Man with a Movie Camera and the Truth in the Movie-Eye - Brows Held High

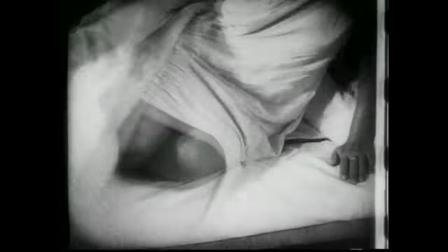4:10 And then the city symphony begins. People awaken as they go to work, trams start running, the action builds and builds and builds.
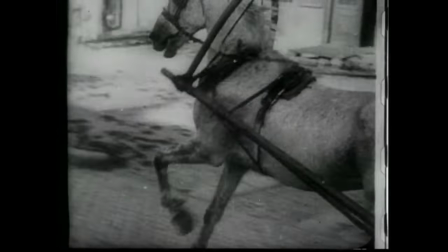4:18 But about a third of the way through, the film stops, freezes.
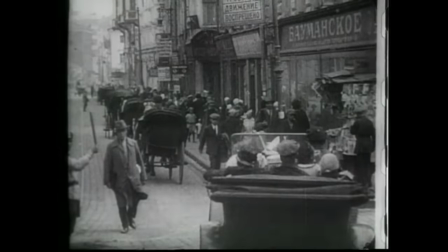4:24 The city in motion suddenly becomes a still life. And we're taken into the editing room.
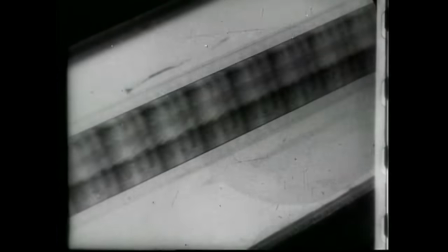4:31 And we see the film's editor, Elisabeth Slavova, Vertov's wife, cutting the film, creating the motion that we now see.
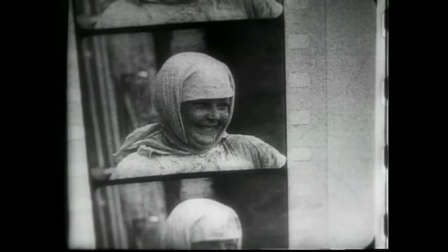4:39 Before this, editors were simply hired hands, anonymous laborers. Vertov made the editor into a key creative voice.
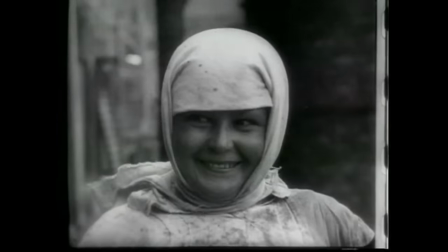4:47 And he did that not only by making the editor a main character, but he created a catalog of camera and editing tricks.
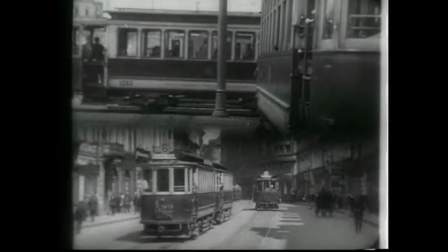4:53 Those which he didn't invent, he expands.
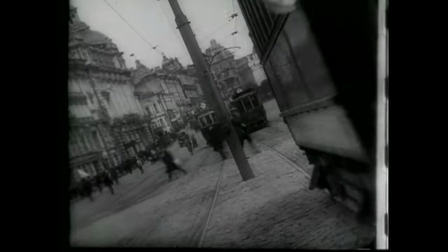4:57 And all of them are still in use today. jump cuts, Dutch angles, handheld, tracking shots, dissolves,
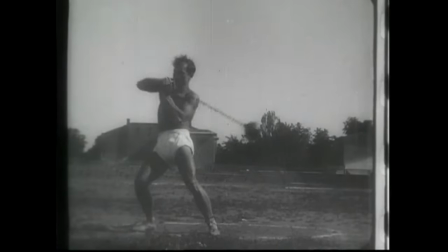5:06 overlays, double exposure, fast motion, slow motion, reverse motion, stop motion.
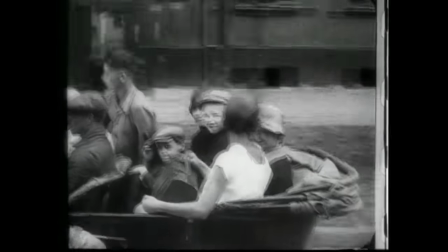5:13 And with many of these shots, Virtov makes sure we see how the shot was achieved.
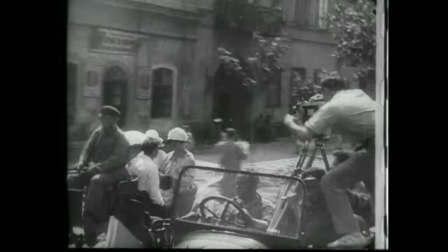5:19 No special effects wizardry, no how-did-they-do-that sense of wonder. Virtov shows us exactly how he did it.
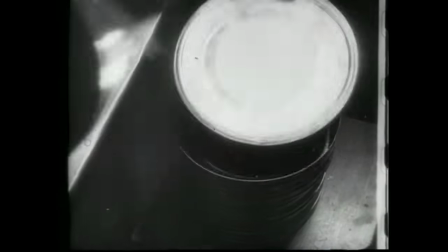5:26 Werthoff makes us aware of the very stuff of moviemaking, camera, and film.
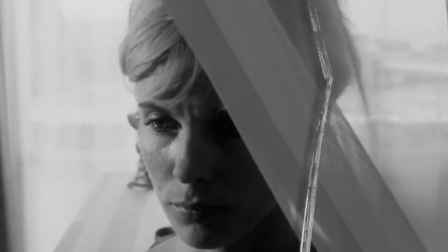5:32 Later directors would use film material itself to disorient.
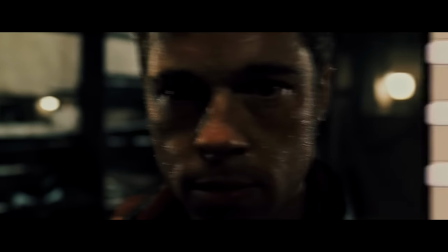5:37 This held over even in an age when people were more likely to see movies on DVD than on film.
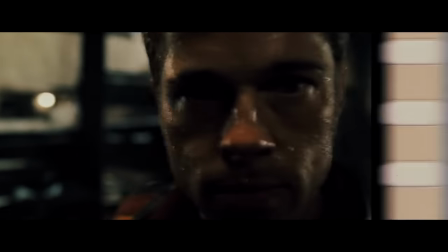5:42 We were the all-singing, all-dancing crap of the world.
But for Werthoff, it's not disorientation.
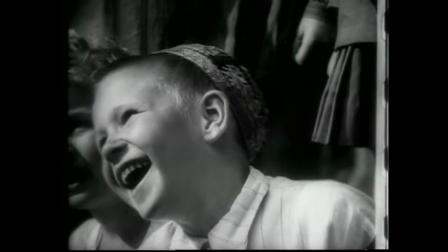5:47 It's revelation. Showing us a world more true than anything our eyes could conceive.
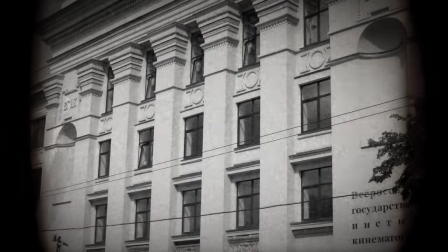5:53 In the year of the founding of the first film school, Tziga Vertov published his manifesto,
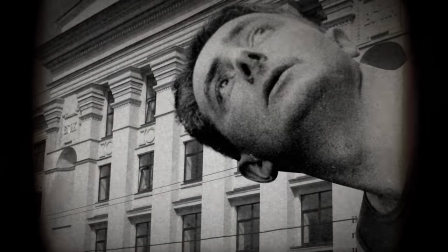5:58 where he declared himself not a cinematographer, but a kinok, a movie eye.
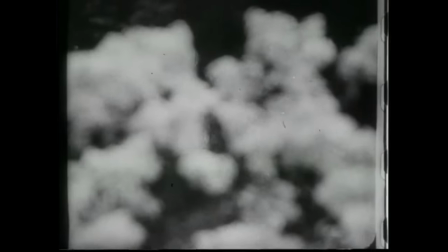6:04 Vertov saw the camera as a purer form of the human eye.
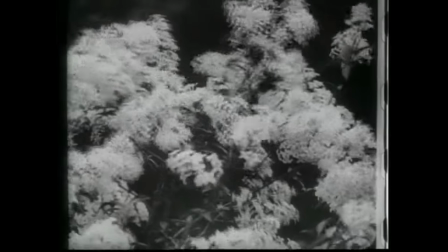6:08 From his writings, you get the sense that Vertov's dream project would be a film done without a cameraman entirely.
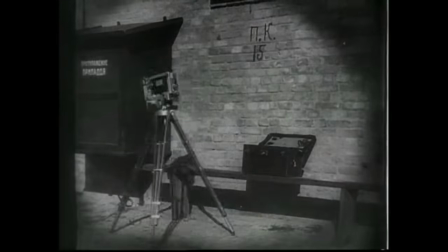6:14 It's this mechanical performance that Vertov's interested in. In his manifesto, he wrote of the emancipation of the camera.
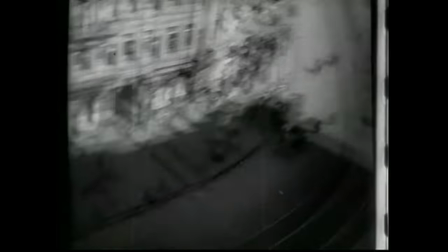6:21 The camera frees us from human perception. Vertov even removed his own identity and replaced it with the camera.
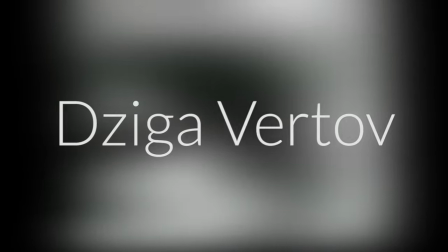6:30 His real name was Dennis Kaufman. Ziga Vertov is a pseudonym, meaning roughly spinning top.
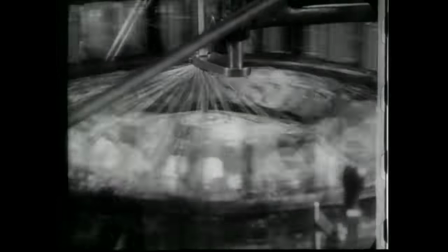6:35 Just as the camera spins, so spins the cameraman.
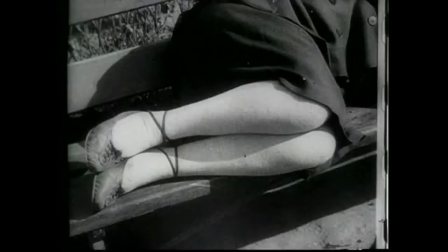6:39 While reality is imperfect, the Kino-Eye could perceive perfection in a way no human eye could.
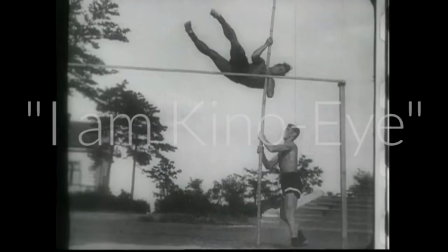6:47 I am Kino-Eye. I make a man more perfect than Adam.
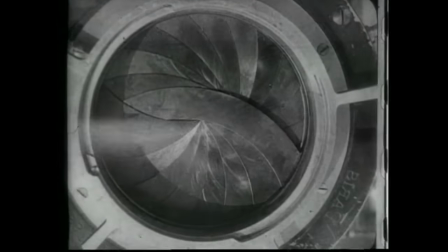6:53 I am Kino I. I am a mechanical I. I, a machine, show you the world as only I can see it.
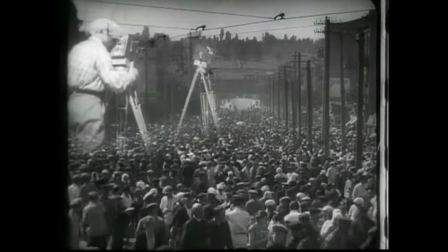7:00 Now and forever, I free myself from human immobility. I am in constant motion.
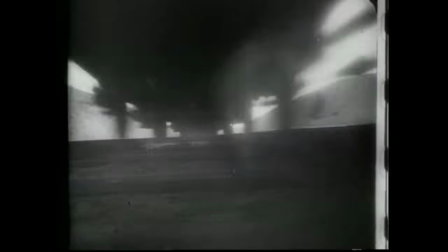7:06 I draw near, then away from objects. I crawl under. I climb onto them.
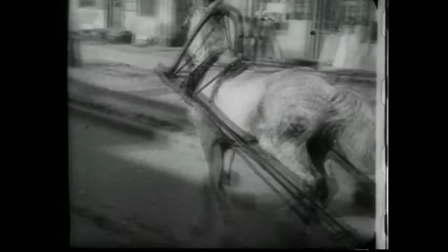7:11 I move apace with the muzzle of a galloping horse. I plunge full speed into a crowd.
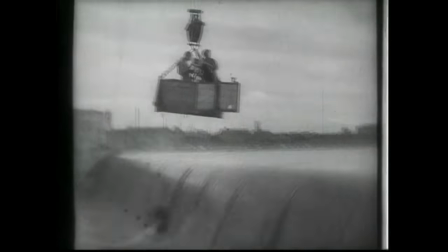7:16 I outstrip running soldiers. I fall on my back as I ascend with an airplane. I plunge and soar together with plunging and soaring bodies.
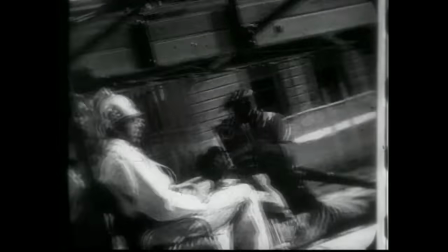7:25 My path leads to the creation of a fresh perception of the world. I decipher in a new way a world unknown to you."
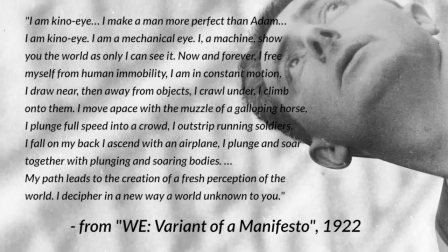7:33 Worth noting that Vertov wrote poetry as well. Big fan of Walt Whitman. It shows. Now, Vertov believed that he was telling the absolute truth.
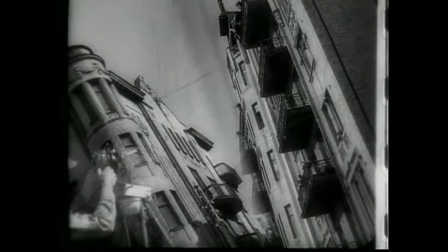7:42 But... How true is this truth?
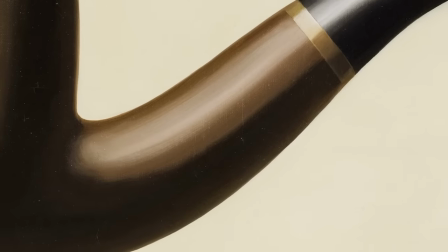7:45 I have no clue if Vertov was aware of Belgian surrealist René Magritte, but Man With a Movie Camera came out the same year as Magritte's treachery of images.
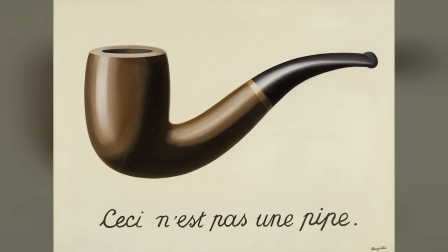7:54 The famous, this is not a pipe. And of course, it's a painting of a pipe. Actually, it's a web video showing a PNG file of a painting of a pipe, repeated at 23.976 frames per second.
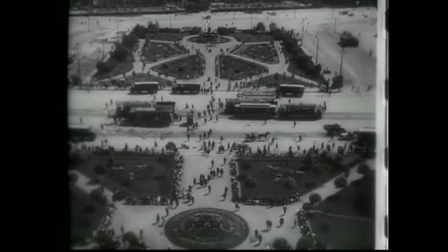8:06 Likewise, this is not a city. It's a photograph of a city. And it's not a city.
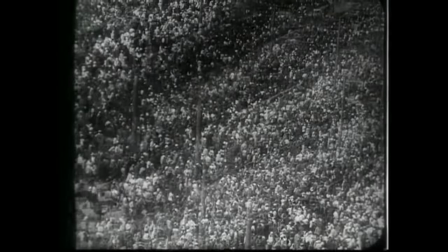8:12 It's three cities. It's Odessa, it's Kharkiv, it's Kiev, all stitched together to create this idea of a city.
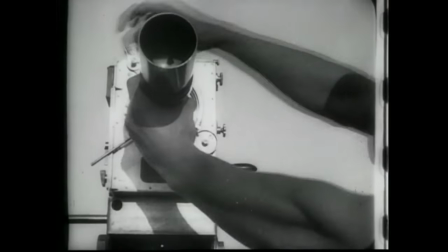8:20 And though Vertov tries to bring his camera to life, he's still the one controlling it. Magritte might question the truth of Vertov's Kino eye.
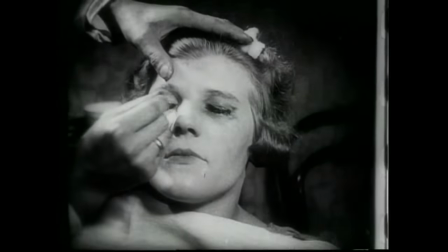8:28 Does beauty still only lie in the eye of the beholder, even if that eye is a movie eye?
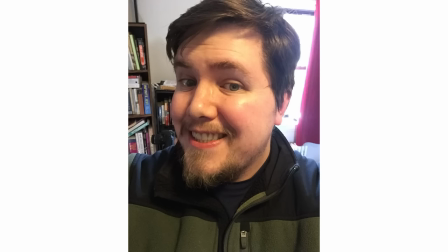8:34 Today, we live by the mantra of, picks or it didn't happen. The image is supreme.
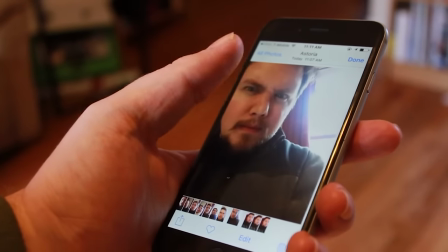8:39 It's a simple act of everyday world-building. We document the moments that we want to remember while deleting the ones that we don't.
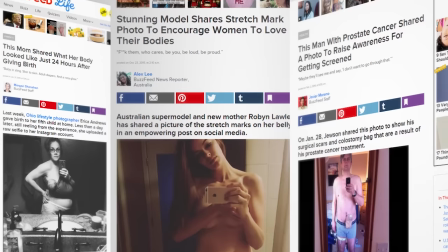8:46 To the point where sharing something un-aesthetic, un-flattering, something outside our narrow standards of beauty and truth, becomes a radical act.
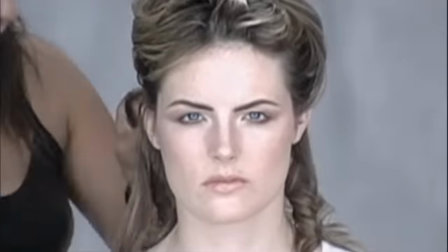8:55 We routinely question the standards of beauty, of family, of race, and sexuality captured by the no-longer-objective Kino-Eye,
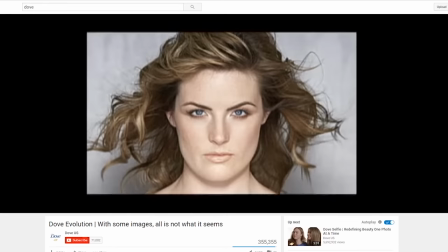9:03 and we fight the tyranny of the Kino-Eye using the Kino-Eye itself as our weapon.
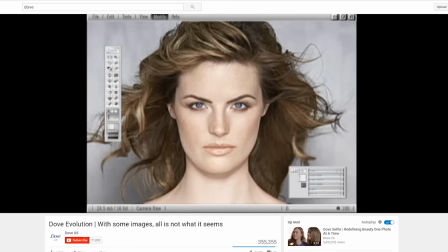9:09 We are caught in a war of dueling truths. Man with a movie camera is just one battle in that war.
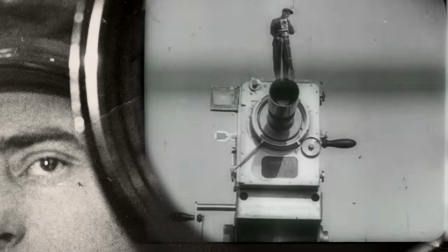9:18 I'd like to think that part of the reason Veritov made his camera so prominent is to justify itself.
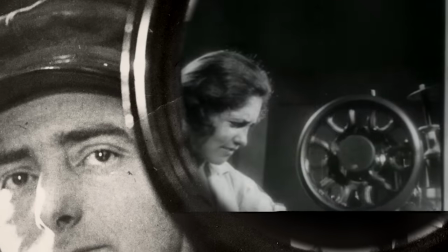9:23 To make the mechanism of creation as important as the creation.
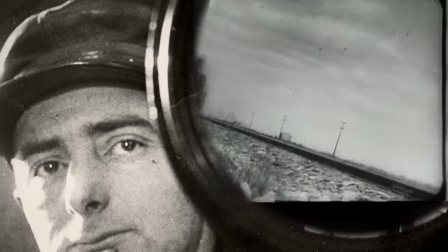9:27 His treatment of the Ukrainian cities where he filmed are pretty in tune with the Leninist orthodoxy he worked under.
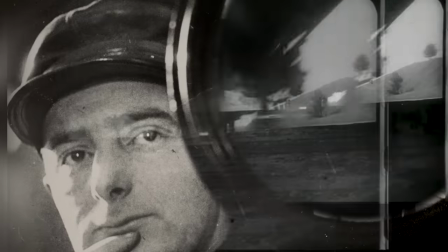9:34 But by showing us the creation of that ideal, is he unintentionally subverting it?
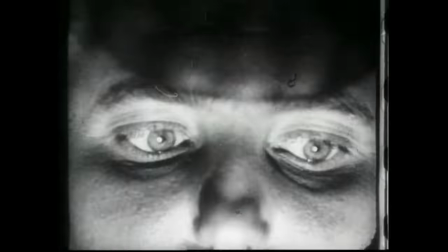9:41 Does an artist show truth or create it?
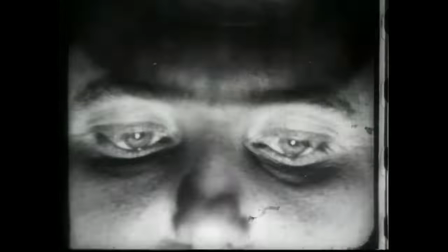9:46 Maybe Zikaveritov is trying to tell us the only truth an artist can tell you. I am lying.
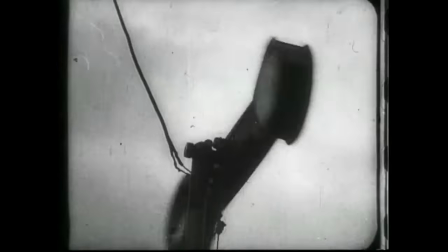9:55 So where does truth start? When the camera starts rolling? Or when it stops? Cut.